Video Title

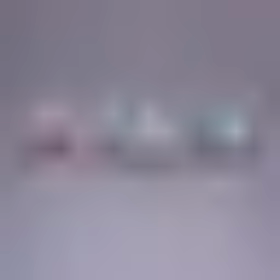Here you can see a side view of our entire film, frozen in a 4D sculpture, that you could call it, and see how it's composed of several different chapters along its length.
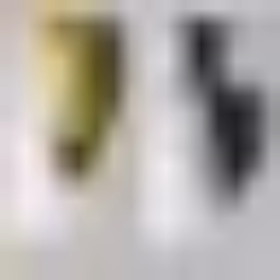Before we arrived at this solution, we spent quite a bit of time exploring various ways in which we can use this mock-up data.
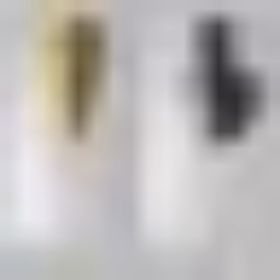Here, for example,
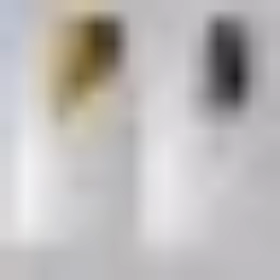we traced the conductor's movements vertically and used the distance between his hands to drive the size of these stems.
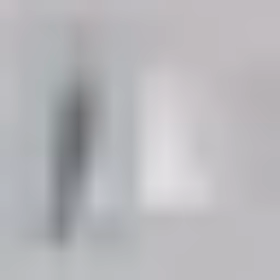Here was another approach, particularly the one on the left,
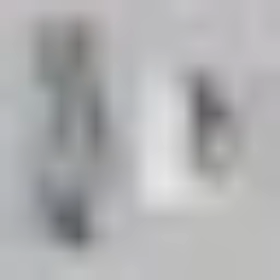which shows a frozen sculpture that was going to function as a
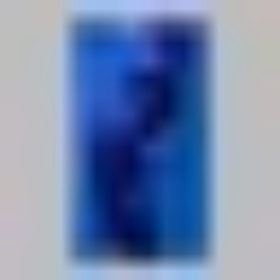trunk of a tree out of which we'd grown other small elements that were going to be triggered by the hand motion traveling down.
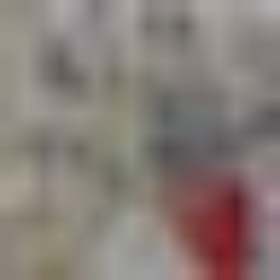At the end, we thought that having the camera travel inside of a moving sculpture like this was going to be more interesting.
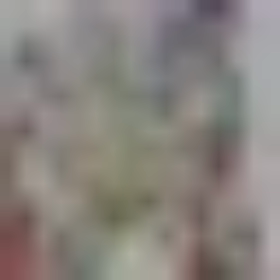So here you can see a first prototype of that final film.
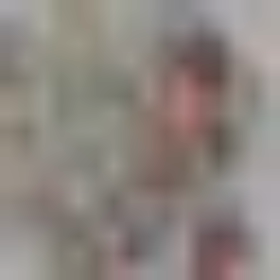And what we really liked was that the audience felt a lot more immersed.
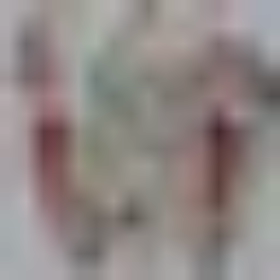And as the film progressed and the screen was covered less and less,
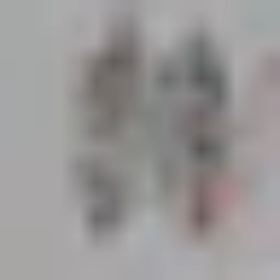it really spoke to the concept of tracing this back to its roots and reducing in size.
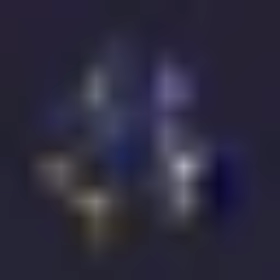Here are a bunch of frames that came from our exploration period.
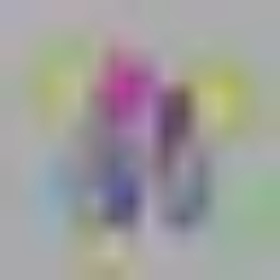We tried different kind of elements and mapped out journey throughout the different sections.
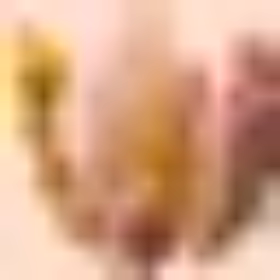When it came down to designing these individual elements,
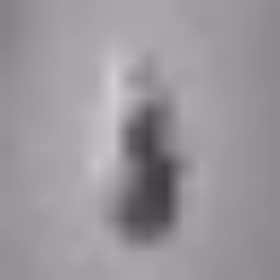we first started by making quite complex shapes and animations,
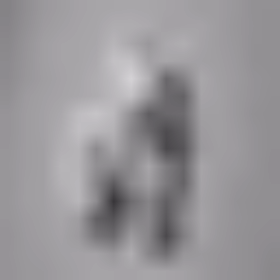but realized that those were looking quite messy once you had lots of them on a screen
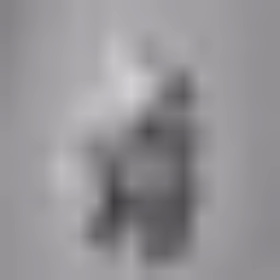moving at the same time. So we had to reduce their complexity and make things,
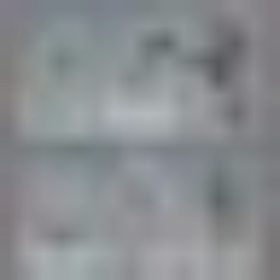elements and plants that were a bit simpler but read well when used in bigger bunches.
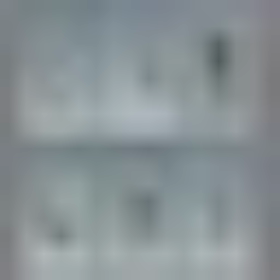As the idea was that we are tracing this back to its origins, the animations had to show these elements retracting,
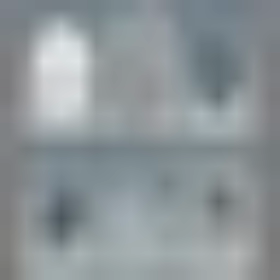and our first instinct was to animate them grow first, and then you play that backwards,
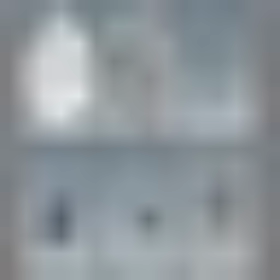but this looked quite obvious.
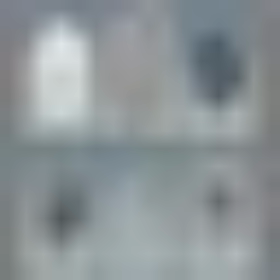So instead we developed ways that allowed us to do a reversed blossom almost, that would look a lot more naturally.
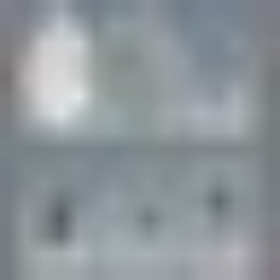And we did that by using attractors, pulling cloth elements through like colliders,
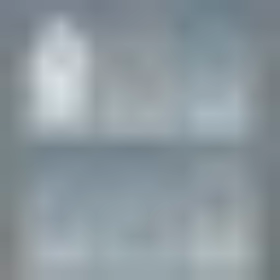and using a lot of these guided vellum simulations. Let's have a look at one example.
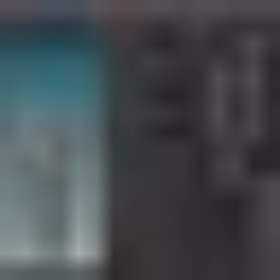Now this uses a combination of a vellum guided sim with colliders and several deformers.
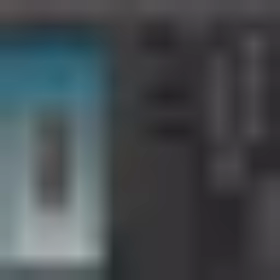So we start with a bunch of tubes which we animate down from the center. This will then be used as a match animation guide to drive our vellum simulation as our next step.
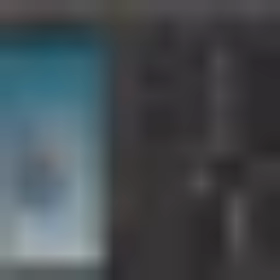So here we also add a torus, which we'll then use as our collider. This will push the tubes and like squeeze them at their base.
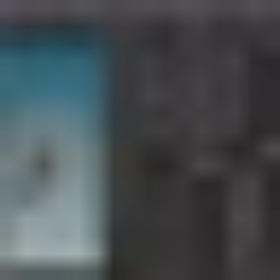So here is the resulting animation, where you can see how they're trying to squeeze in through the torus. Now this looks pretty cool, but it is a little bit jittery. So we then use a chops filter, which does a great job at smoothing it.
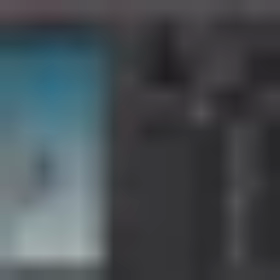So we then delete the part of the tubes behind the torus.